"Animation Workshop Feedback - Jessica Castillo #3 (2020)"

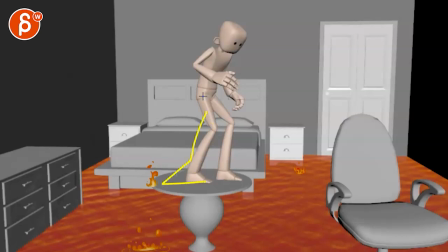Either you slide that foot back for balance, or that stays here and takes it all the way back here to be a bit more balanced there.
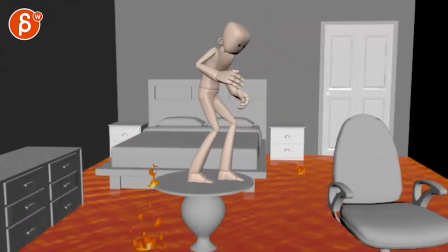But that move back right there doesn't quite work, just because if there's so much energy momentum starting, that just stops. So that has to continue. That route would probably be here. Excuse me.
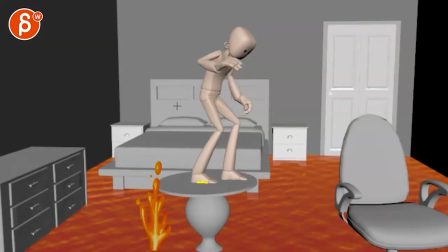And then you have to look at, okay, well, how does that route stop from going there? Is this leg sliding back, then pushing this way, or is this taking a step back and then pushing this way?
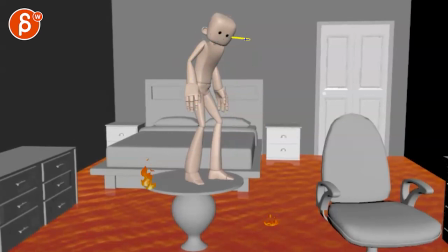Again, I think this, you might get a bit too relaxed. I think you still want to have arms up and maybe some faster head darts, looking around like, what can I do, what can I do? Maybe it's because of that. It's a bit more of an urgent look. That is good then.
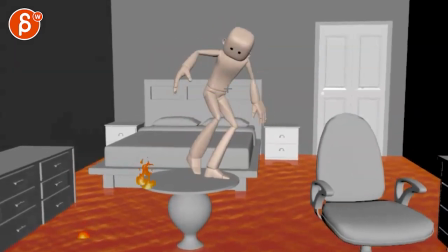Then you go, whoa. Same thing as you move over this way. It's a big move that kind of stops.
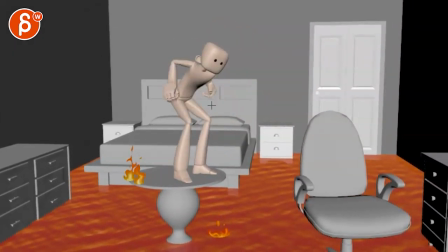So you want to make sure that doesn't go back, stop too quickly. Same thing here with this going back. You're going back like that. And I know you mentioned this is all clunky. I'm just mentioning what I'm seeing,
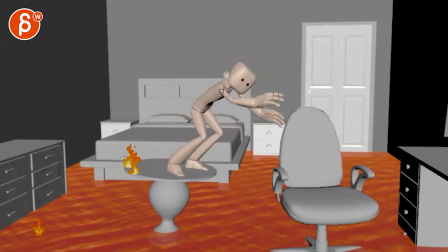and then you can grab all those notes and do whatever you want to do. This starts to feel also a bit too sideways.
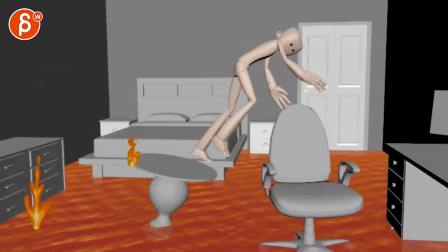I've almost rotated this a bit more. I mean, I know he has to look at that, and it is a bit of a sideways move.
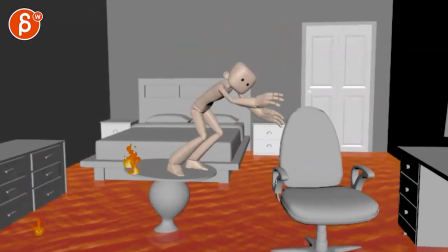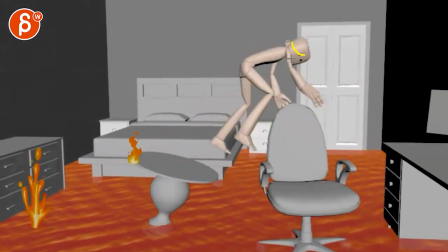It might just be a bit sooner turning over into a position like that.
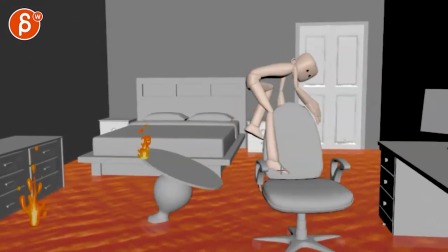And then you have to look at the transition of I'll probably maybe bring that leg in sooner, so it's the leg that initiates that turn,
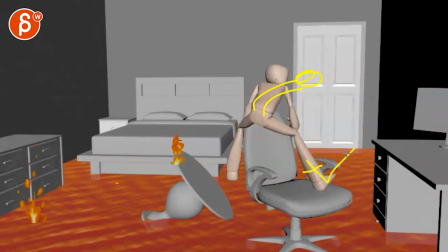and then have a bit more drag on that. It's like, whoa, and then it catches up.
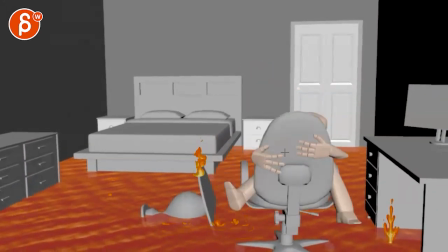Might still be dragging, ba-boom, and then it catches up. Might even go, whoa, out this way. And then you can think about, well, do I want to do the window here, table here, change?
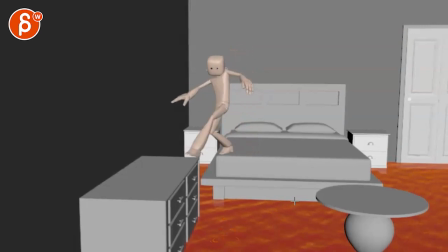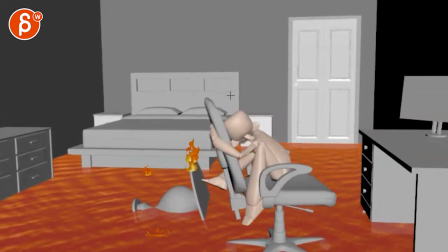And that's about that. It's almost like everything should be on fire. He looks into camera and goes, this is fine. All right, thank you. All right, there's an email. You can sign up, you can start whenever you want, you can submit whenever you want, you get 16 submissions. Either way, a like and subscribe would be awesome. All right, thank you.